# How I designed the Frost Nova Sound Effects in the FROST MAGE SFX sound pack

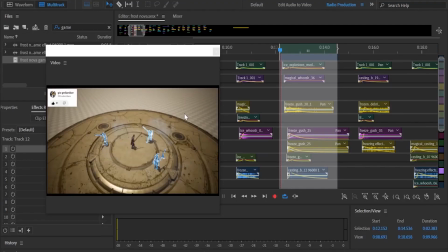(0:00)
Hello guys, this is Daniel from Sounds Good, and I'm here today to show you how I designed the Frost Nova sound effects from my new sound library,
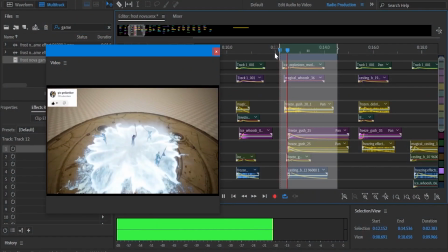(0:10)
the Frost Mage. This is how it sounds. So as you can see here, I have a video reference.
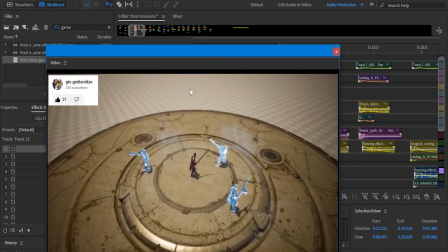(0:19)
I usually like to start designing sound effects by having some kind of animation.
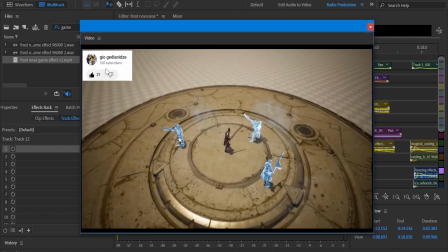(0:24)
So I found this really cool video from this guy here. I don't want to butcher his name.
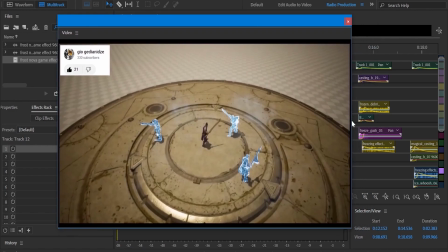(0:30)
And I'm using the animation from his game effect portfolio as a reference.
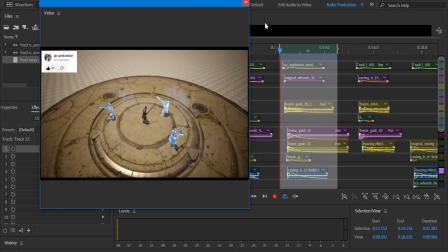(0:39)
So just as a starting point and as a source of inspiration, of course. Okay, so let me go over all the layers that I have going on here.
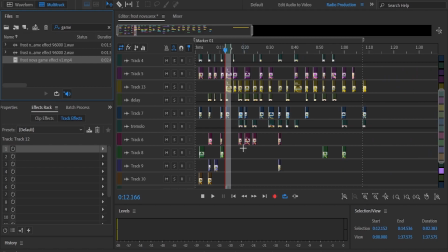(0:46)
As you can see, this is the project with all the Frost Novas that are designed inside the sound library.
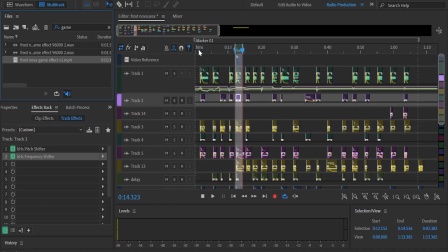(0:55)
Frost Novas, can I say that? The Frost Nova effects that I designed for the library. There are other variations of the sound effects, but these are the main ones.
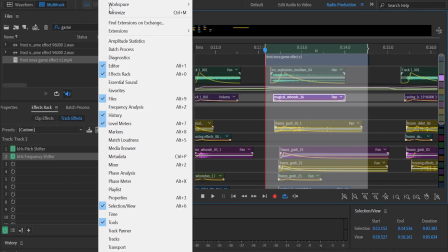(1:10)
And let me show you how I did this. Let's hear the sound effect with the video so I can explain everything for you guys.
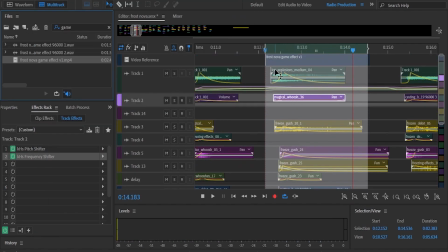(1:17)
Here it goes. So all the clips that you see here in the timeline of this project, they were either recorded or designed by me, especially for this sound library.
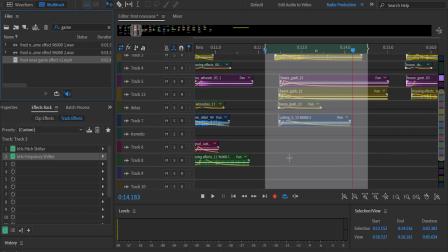(1:31)
So some of these clips, they are just the recordings itself with a bit of processing.
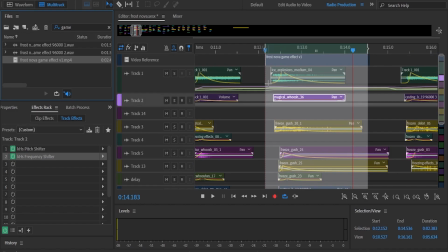(1:37)
And the other clips, they are actually other sound effects, design sound effects themselves.
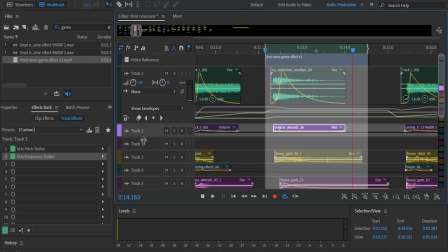(1:45)
So for example, the first layer that we have here, we have this ice explosion with all the processing and the effects applied.
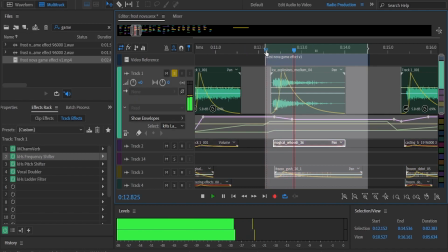(1:52)
It sounds like this, but the original file is quite different.
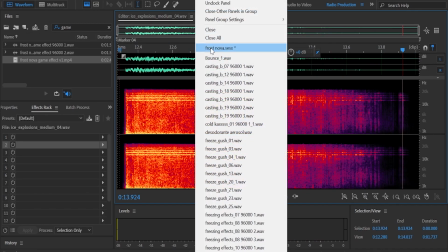(2:01)
So this is also included in the library, but I'm using here as a layer to this effect.
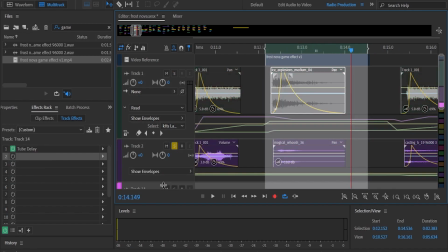(2:07)
So the second layer that we have here is what I called a magical whoosh.
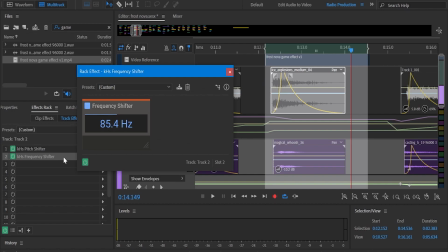(2:12)
There's a bit of processing going on here, actually just a frequency shifter. The pitch shifter, as you can see, is at 0, so it's not affecting this one.
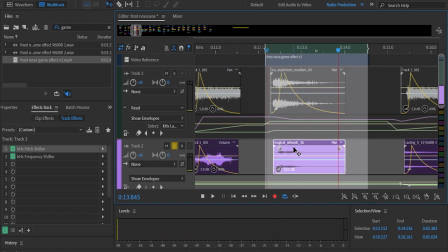(2:21)
Here's how it sounds. And here is the original effect.
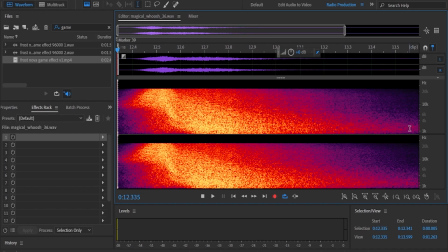(2:29)
This original effect is included in the construction kit of the library.
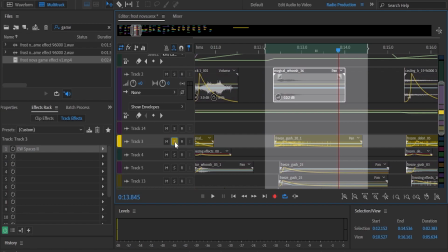(2:35)
Okay, the third layer that we have here is a freezing gush.
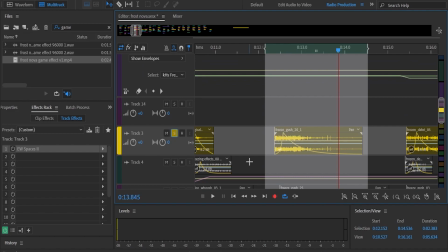(2:40)
The name is incorrect here, but it's a freezing gush with a
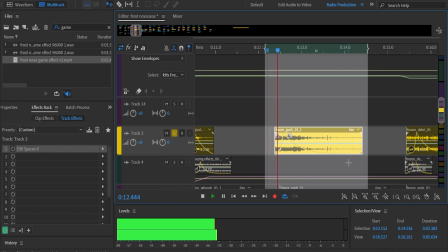(2:45)
fade in and also a fade out here just to give this whoosh effect. And in the next layer, we have two other freezing gushes.
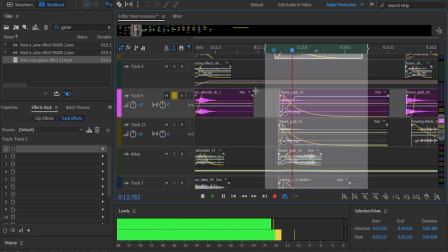(2:54)
Let me show you how they sound separately. So we have this one coming from the right to the left.
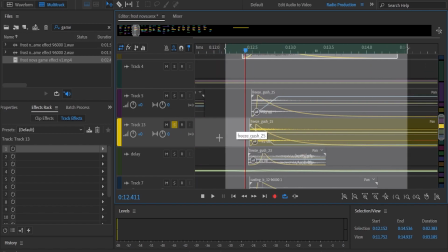(3:00)
And this one is, as you can see, let me zoom in this here so you can see what I mean.
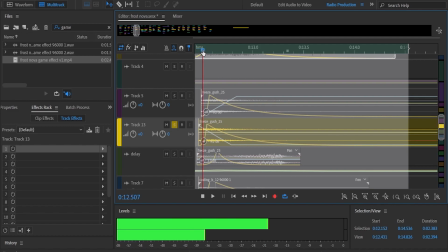(3:05)
You can see that they are not exactly aligned because I wanted to, by doing that and having this one coming from the left to the right,
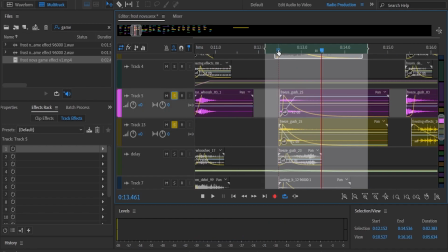(3:17)
I would get this effect that I wanted. If you check with the video here.
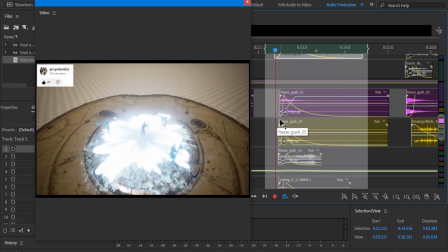(3:24)
And there's also this phase problem that happens here, which is nice in this case because it's a magical effect. I wanted to give this magical feeling to the sound, right? So let's move to the next one.
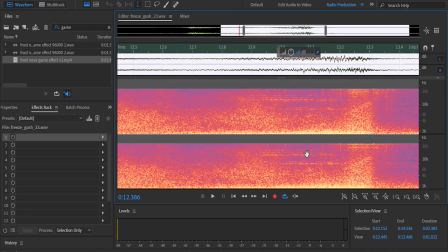(3:38)
The next one is another freezing gush, but this one, let me show you how it sounds, the full sound.
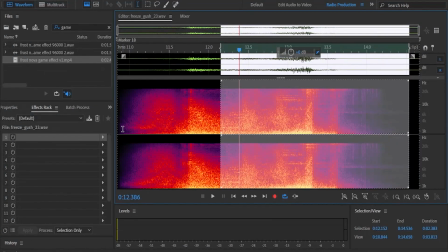(3:45)
So
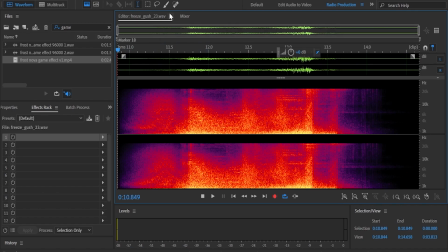(3:49)
so this is another sound effect that was designed for the library, but here I'm just using it as another layer of this,
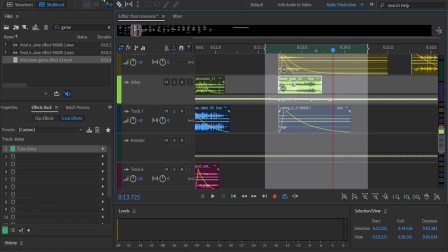(3:58)
the Frost Nova that we are trying to build here.